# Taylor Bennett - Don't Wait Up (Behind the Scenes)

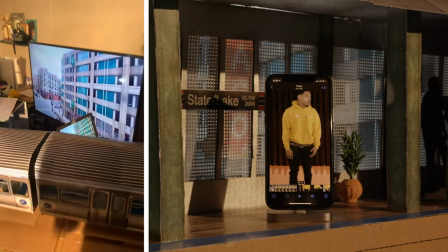But yeah, I had a pretty good idea of Chicago's transit system, and we tried to make everything like as close to real as possible.
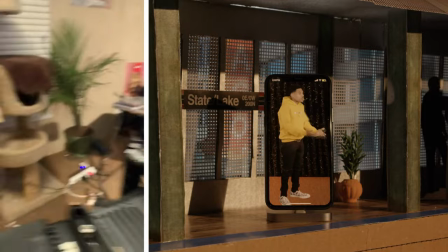For anyone interested, I have a side project called Across the Tracks Project, and luckily I had like a ton of photos from Chicago
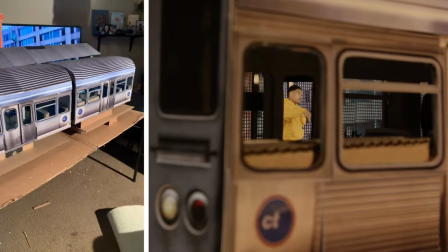that I could like reference to make the train and the stations and all the stuff.
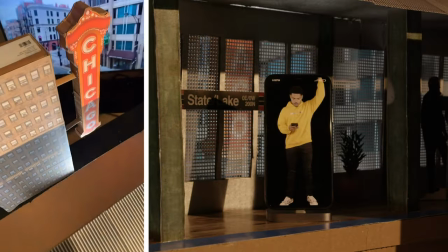Make it feel as authentic as we can while, you know, putting our own twist on it, basically.
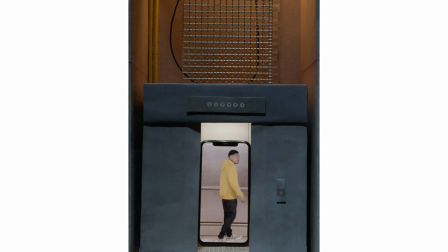So for this elevator scene, we had to stitch together a few things to make the final image you see in the video.
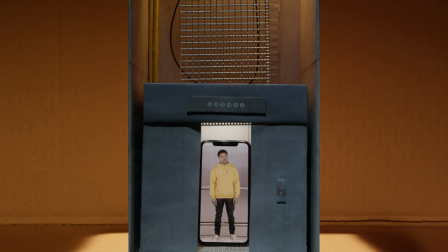We pushed the gate down into place and filmed the full elevator shot that you see in the final video. But after that, we got a separate shot that was just the strings on top of the elevator jiggling,
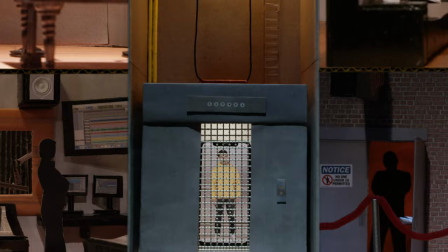and we stitched those two pieces together so we had our full elevator shaft complete. The final shot at the top of the elevator was a bit tricky.
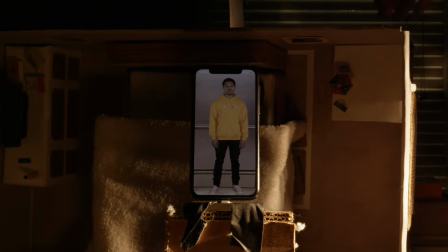We actually shot this in reverse, like the video was playing backwards on the phone,
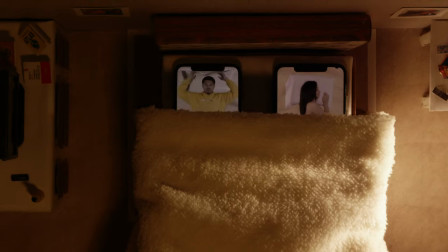and we pulled the bed straight up so we could comp everything in with the final elevator shot in post.
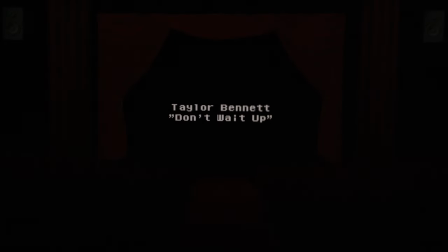Nick actually did this iris pull for real, so this isn't a cross dissolve or anything.
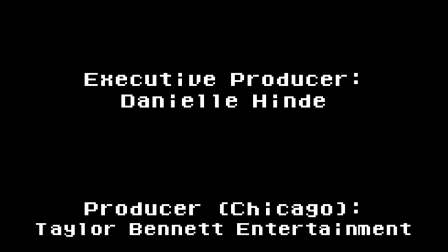He just had his hand on the barrel of the lens and just faded up as the credits rolled, which, you know, adds a little bit.
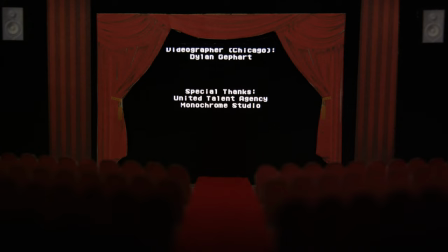It does feel like it adds a little bit more of an organic value to it, but maybe that's just us. Maybe we're crazy, but I don't know. It looks cool. So we just want to say thanks to everyone that checked out the video, and thanks to Taylor, Doomsday, Jake, and everyone who made this one a possibility. And talk to you guys in the next one.